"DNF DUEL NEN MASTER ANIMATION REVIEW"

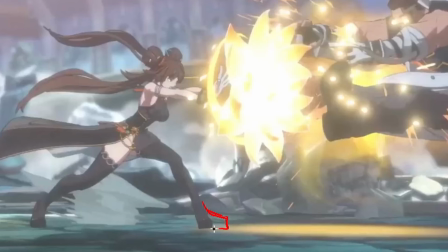705s
This is kind of a big no-no in animation, especially when it comes to posing. is just having her foot out just this way if the knee's going this way have
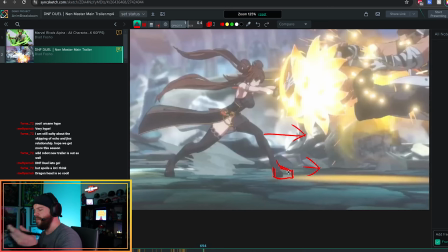712s
the foot go out this way too simple as that the animators and arc systems really like to torque these poses which i'm totally not against but just for stability and not making the character look like it's busted or broken i just like to keep the principles the same but again rules are made to be broken so what the do i know see like if i was to do this pose my mind would say show
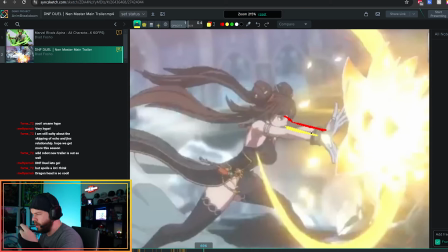733s
this other arm on top and keep that nice little gap in between the two arms but they actually make this nice little twist effect where the arm comes up and around so they're curving this forearm in order to get her putting on top that's a pretty clever idea i never would have imagined
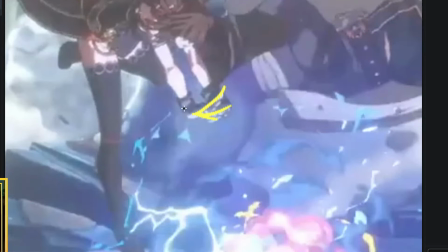750s
it really nice poses through here too careful attention to the fingers on top of one another which feels nice her arms do kind of feel a little short
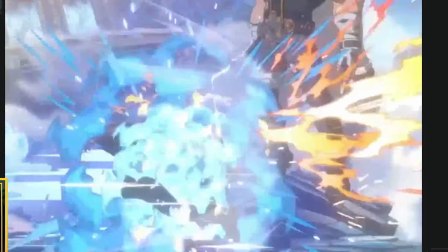758s
around here i wonder if that's just because of the angle that she's at the thing that's really bothering me about this pose i think is
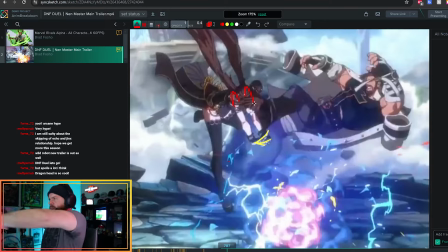765s
because of the fact that her shoulders are so pushed back and yet she's doing like this extension pose it feels like it hurts doing that shit
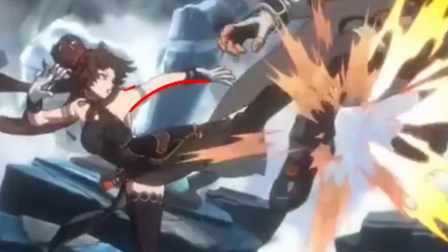773s
that one just kind of felt a little off to me look at this nice line of action a little complicated through here really nice silhouette pose shit
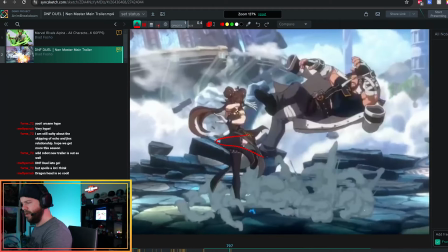782s
standing straight up and then just utilizing that balance that off balance from here to there to make it strike really hard okay so we
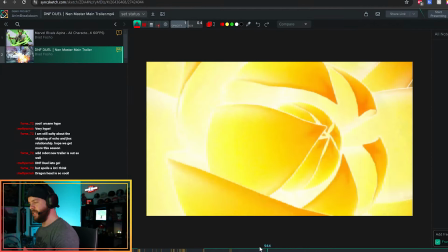790s
see the blossom we see the bloom of the flower she's nowhere in sight to be seen which i think is kind of a missed opportunity i probably would have
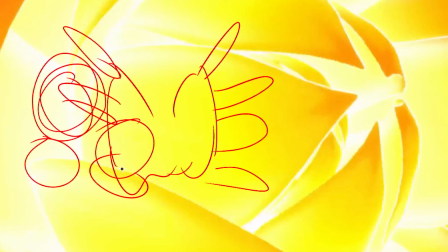798s
loved to see her summon this fucking thing like having like maybe close up on her pulling out and then seeing this thing
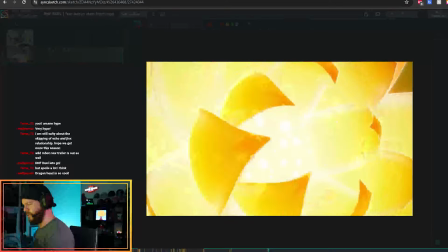806s
emerge instead of just her being engulfed in this thing so this is really fun stuff like when it comes to like
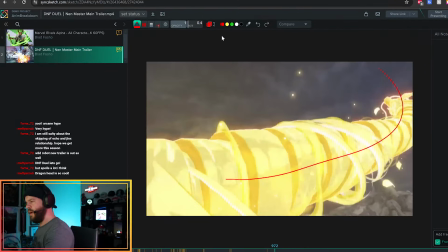812s
spirals and dragons and shit like that the camera will follow wherever the head goes it's gonna come around not break camera but it's going to zoom in and
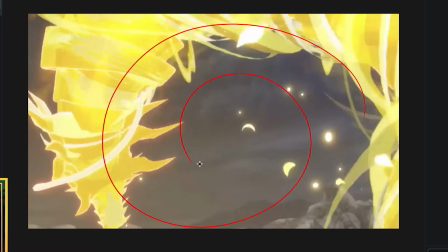820s
follow the head too as well which is really great so they got like this nice little loop action camera squeezes in dragon engulfs the camera
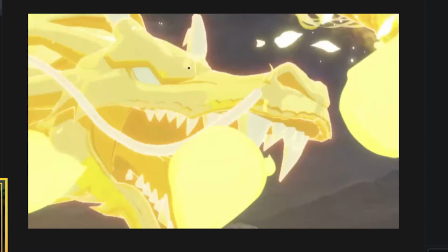828s
then we make that a nice transition cut we fill up all that negative space and just blow up the frame with a nice good close-up
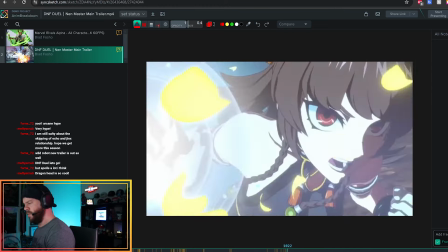836s
cut from here right to her throwing her punch but the interesting thing is is that the dragon i feel is a little bit off from here to
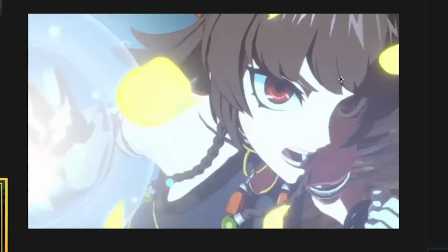843s
here because i'm almost wanting to follow her off frame but then she stops and then
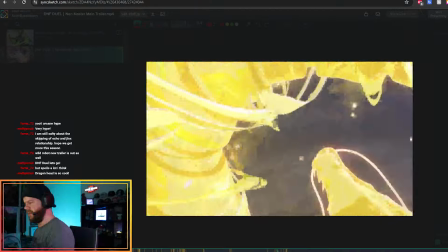849s
does one of those that classic face to fist pose i think
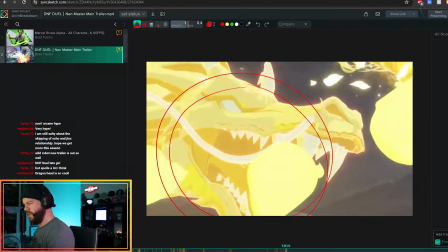854s
what you could do in order to kind of help help with that is starting her more over
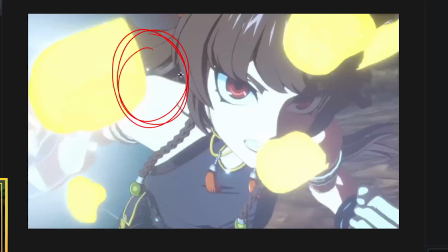859s
this way so like from frame to frame her eyes are matching with the dragon's eyes
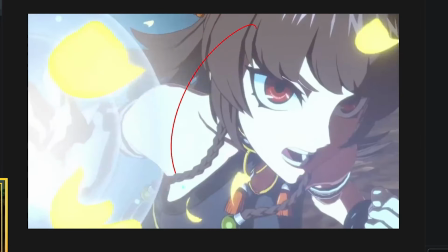867s
and then her face can come forward within frame and then you can cut to the fist coming after that
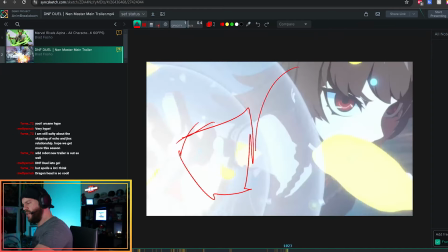876s
so it's just like wow like that more in your face hold it for maybe a frame or two more the biggest thing is that i don't see
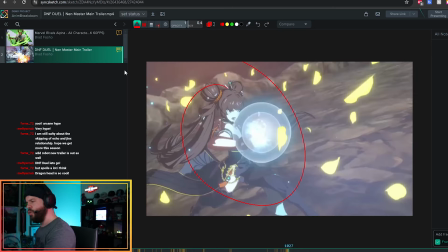884s
your hand just see this giant gleaming ball of light and then you cut to this cool shot which i don't really think the transition is quite clear on
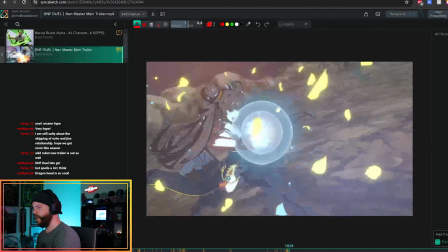893s
four frames blinding and then all of a sudden the camera pushes back um i love the pose but i also think like guys like two
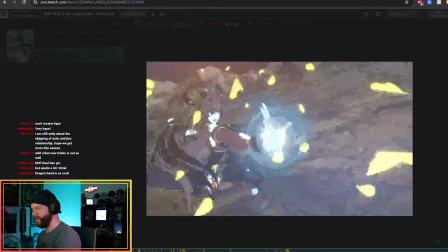901s
frames i can't read this cut three frames to a gleam of light
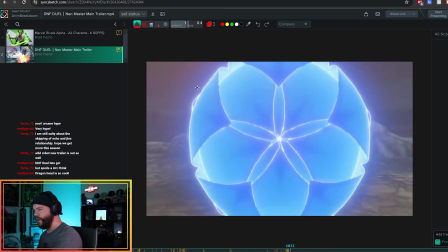907s
i'm blinded cool pose one two frames another gleam of light i'm blinded good
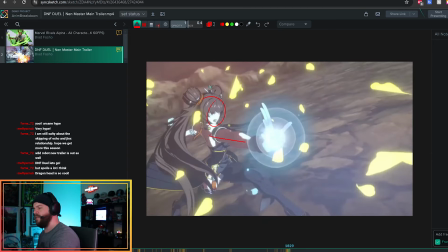913s
thing that's bugging me once you establish a character that's putting a direction like that's throwing something
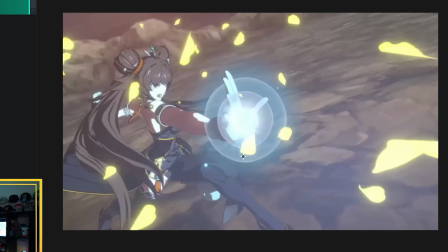918s
in this direction the very next frame should be either moving
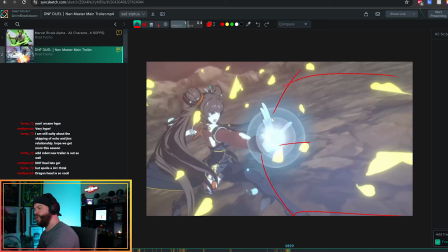924s
the character to where you're seeing this projectile going this way but instead
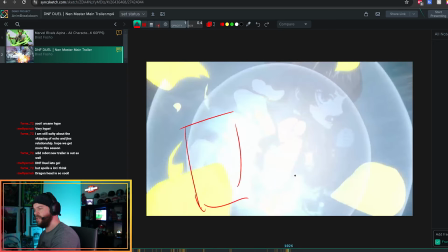930s
of that they cut from center to shooting right to center again
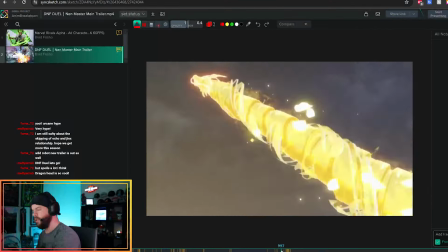935s
this transition gets a little little clunky through here and
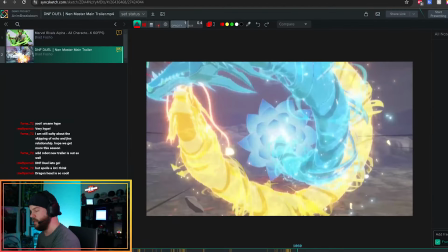940s
i think have the hanzo dragons come out by the way this is the overwatch hanzo ultimate where his double